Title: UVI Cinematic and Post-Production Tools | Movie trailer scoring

Howdy doody, my name is Cameron, better known as Venus Theory. This is the official UVI YouTube channel, and you are watching it with your eyeballs. Hopefully. Last time I was here on the channel, we made a 1-minute trailer cue using World Suite 2, and if you haven't watched that, you can go check that video out. It was a whole lot of fun. I absolutely love cinematic music and doing trailer work, and in this video, we're going to be doing a 30-second trailer edit from start to finish. Music is meant to make you feel something, and I think that trailer work, in a way, is kind of like the ultimate form of that, because it is purely and absolutely about emotion and feeling and adapting to whatever's on the screen. And it makes you kind of get out of your comfort zone as well in terms of abandoning more conventional music making approaches, and I find a lot of value in that. Even if you're not a media composer yourself, and maybe it's something you don't even have any interest in, I think this is a great creative exercise that makes you dust off some of those music muscles that might be kind of gathering dust in the back of your brain, and you might learn something that you can take with you into future sessions. In this video, we're going to be using the UVI libraries Whoosh, Drone, Meteor, and Asteroid, which should contain everything we need to do a trailer edit.
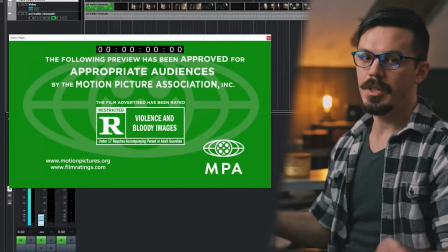So let's hop in the DAW and get it poppin'. First up, obviously, we need to watch the trailer and see what we're working with and start getting some ideas together.
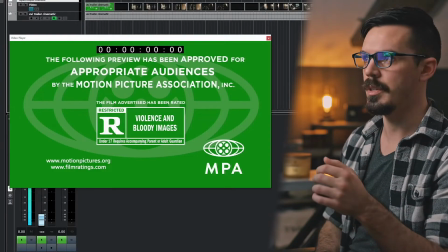Let's give this a play, see what we're working with, and then we'll start getting our notes together. Rated R, okay.
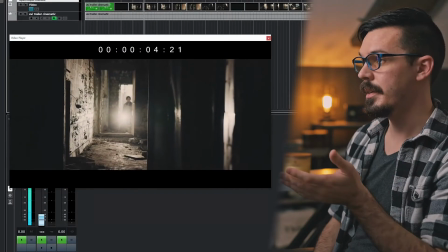Cut to black, creepy warehouse.
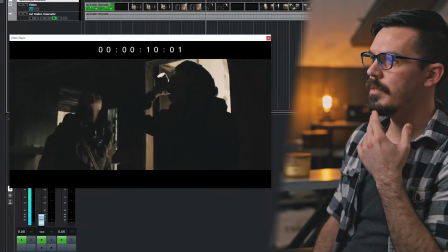Creepy stuff, really dark.
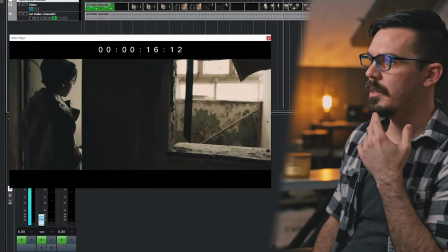Not a good place to be.
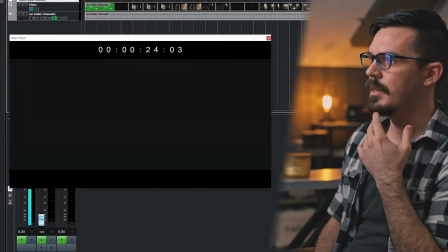A lot of fast cuts, sort of claustrophobic. A lot of cut to black, creepy hallway.
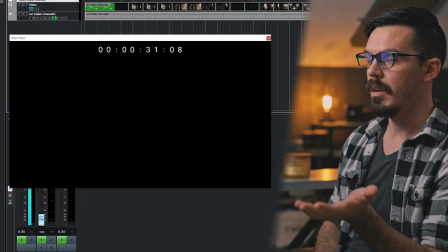Ooh, freaky burning thing at the end there. All right, so from that, I have pulled a few things.
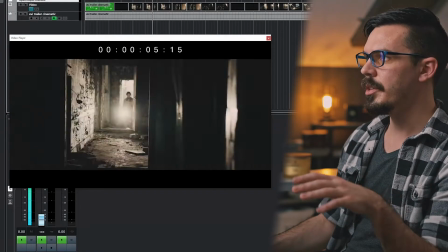Clicking through and judging by the overall tone,
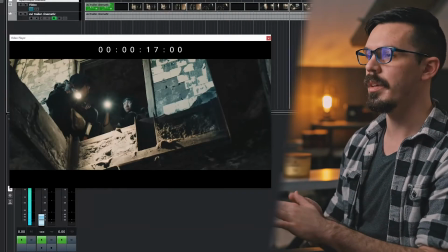this seems to be probably a horror movie or mystery movie with elements of action and maybe even a sense of adventure.
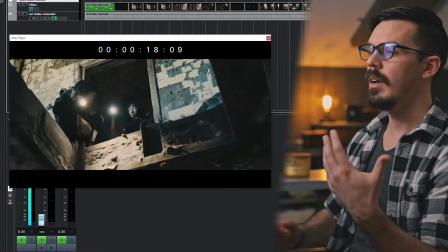It looks like they're sort of exploring this, so I'm getting kind of general blockbuster vibes.
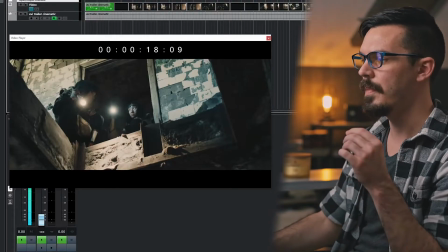I think that's kind of the overall tone we're aiming for here. It's modern day, it's not a period piece.
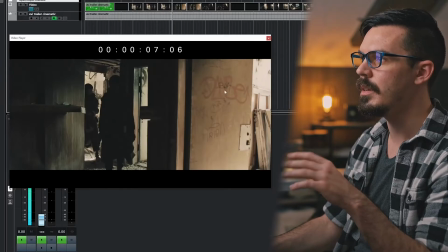We've got flashlights, the building looks to be pretty modern construction and stuff,
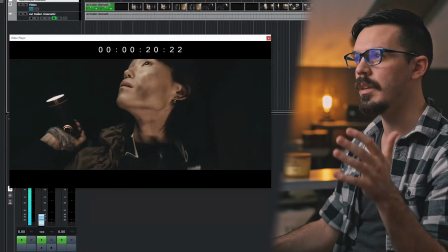so we don't really need to do anything period specific in terms of sound.
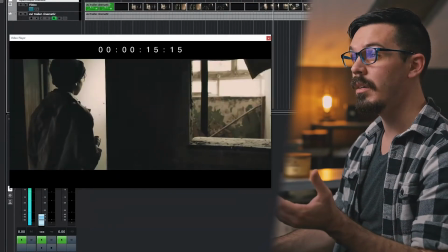It seems to be all set in one environment.
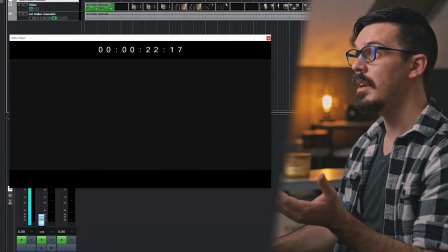The best I can tell, it looks like it's all set in this creepy abandoned warehouse, and I can't tell where that environment is.
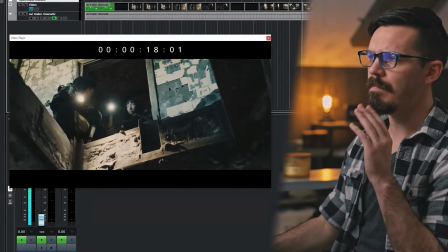There's nothing that gives me any kind of regional indicator,
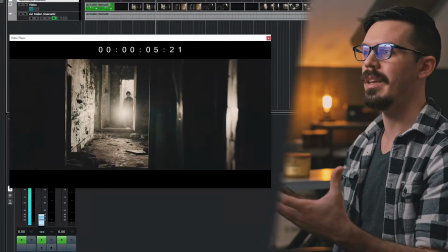so probably we're gonna go for a more general sonic palette rather than aiming for any kind of regional sounds to share where the film is taking place. It all seems to be in this industrial warehouse, so as well, we're thinking big industrial rooms, big industrial machinery.
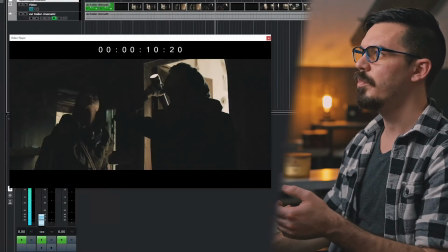We got these cracked walls and big rusty doors and things like that.
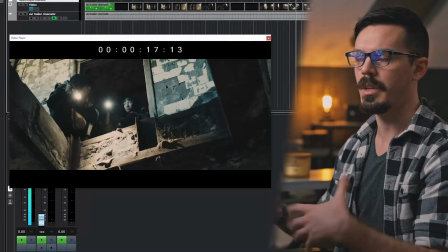So sonically, those are some things we want to try and convey.
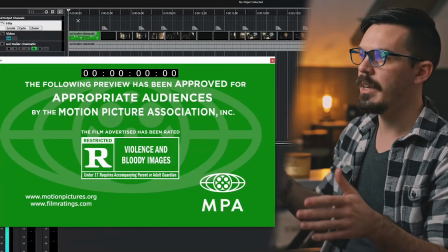The first thing I like to do whenever I'm doing trailer edits is add a marker track just to indicate any major cuts or transitions that I know I'm going to want to accent with the trailer edit.
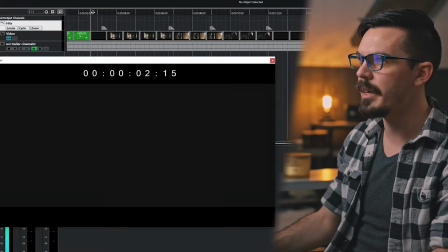So I've gone through and just marked any major cuts. It starts with this cut to black. So I marked where it cuts in, and I think you get the idea.
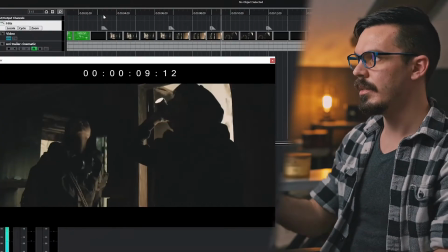Here's a cut, here's another cut, longer sort of thing here, cut again to black.
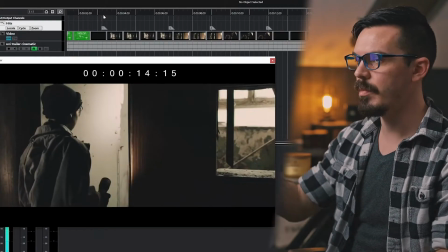Here's where it comes back in, and I've marked that, so I'm not gonna make you sit here and watch me do that,
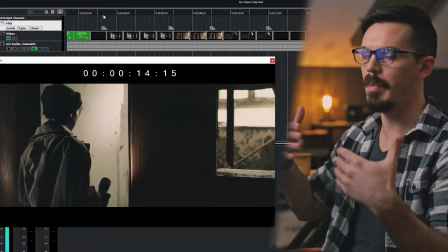but it's a good idea just so we know kind of the pacing of things and where we need to punch things up a bit.
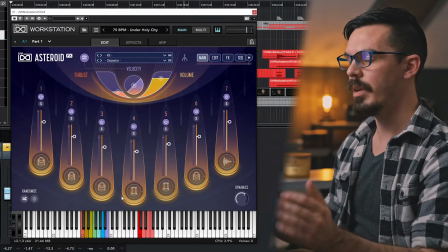All right, hits are done. First up here, I've added some Asteroid, and what I did with this is instead of playing it like a drum kit as you might traditionally,
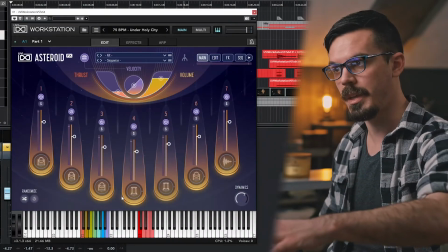I've just layered up a few sounds by hitting a few keys at the same time,
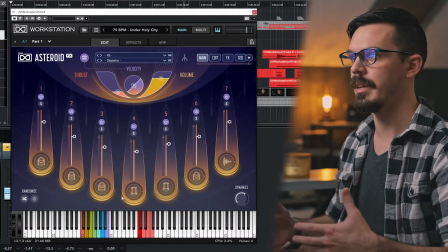which creates a pretty cool cinematic hit, I think, and I've used that as kind of one of the main color palettes.
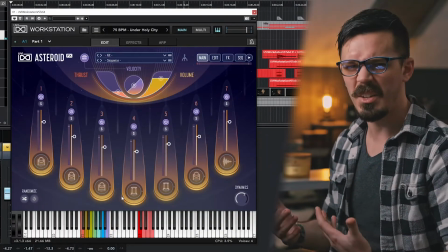As well, if we listen carefully, we've got some metallic textures and things that sort of started to give it that industrial building thing.
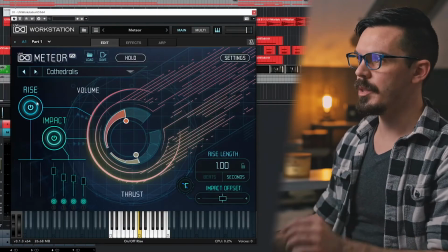Next up in Meteor, I found this preset, which sounds really neat.